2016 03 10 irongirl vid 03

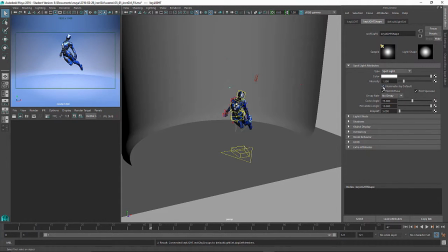But the key light is a little bit stronger than the backlight, and if I turn that on and off, you can kind of see that most of the light is coming from that direction. Again, you know, fill light is just there to kind of fill in some shadows.
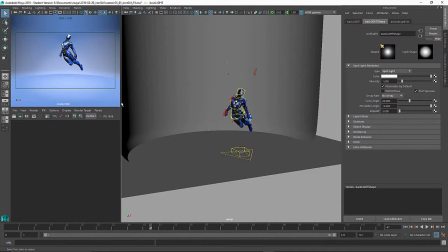And then the backlight, which really, and with that being as small as it is, it's kind of hard to tell.
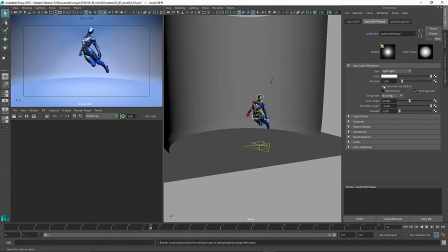It's really just going to help show some of the specular highlights. And really kind of separate her from the background.
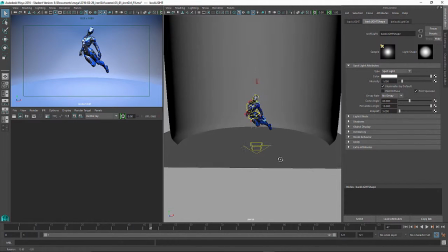And once I felt pretty good about that, I wanted to put in just kind of one little maybe special effect. And you can see that here as she was blasting off, you'll see the geometry, this black ring here.
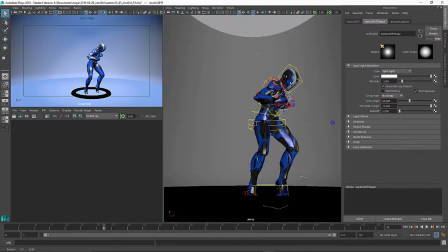And really all that is,
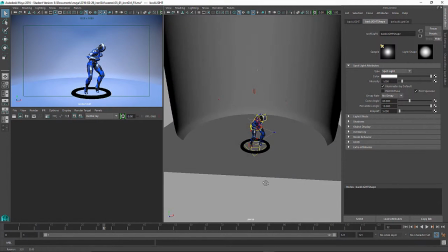is a torus or a donut piece of geometry that I've applied some special effect material to.
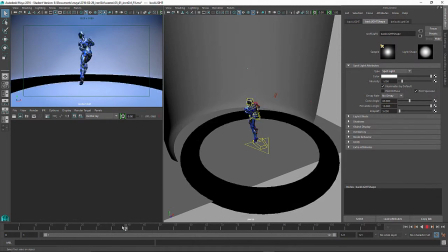And I've just got that torus expanding as she kind of lifts off and then it disappears.
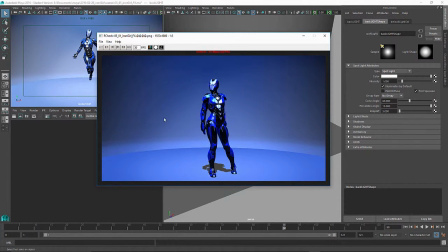And if I bring up here the f-check, this is a nice way I can kind of see the the rendered animation image sequence.
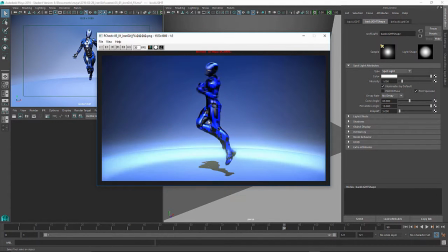So you can see that torus here in slow motion. And it's only there for a little bit just to kind of emphasize her takeoff.
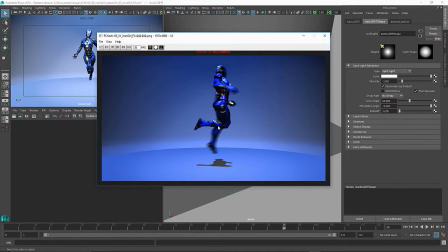And you can kind of see here now that that spin that I worked quite a while on is pretty darn smooth. Certainly much, much smoother than it was in the breakdown phase. So where do I want to go from here?
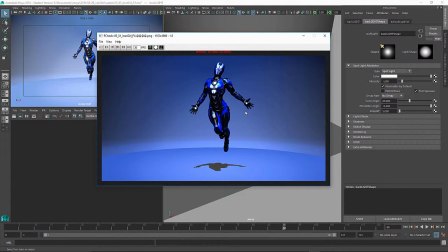From here I want to take this idea and apply it to probably two more. I want to kind of do a series of these kinds of animation, maybe with two other different characters. Each one would be different because they're different characters, each one showing the individual personality.
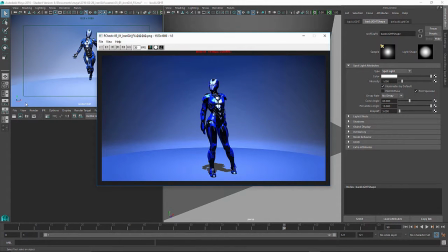Thank you so much for watching. I hope you got something out of this series here, and if you ever have any questions or comments or criticism, feel free to send them my way. I do have pretty thick skin, so I can take a beating, but I do plan on continuing to put out videos as I create more shots, and we'll talk to you then.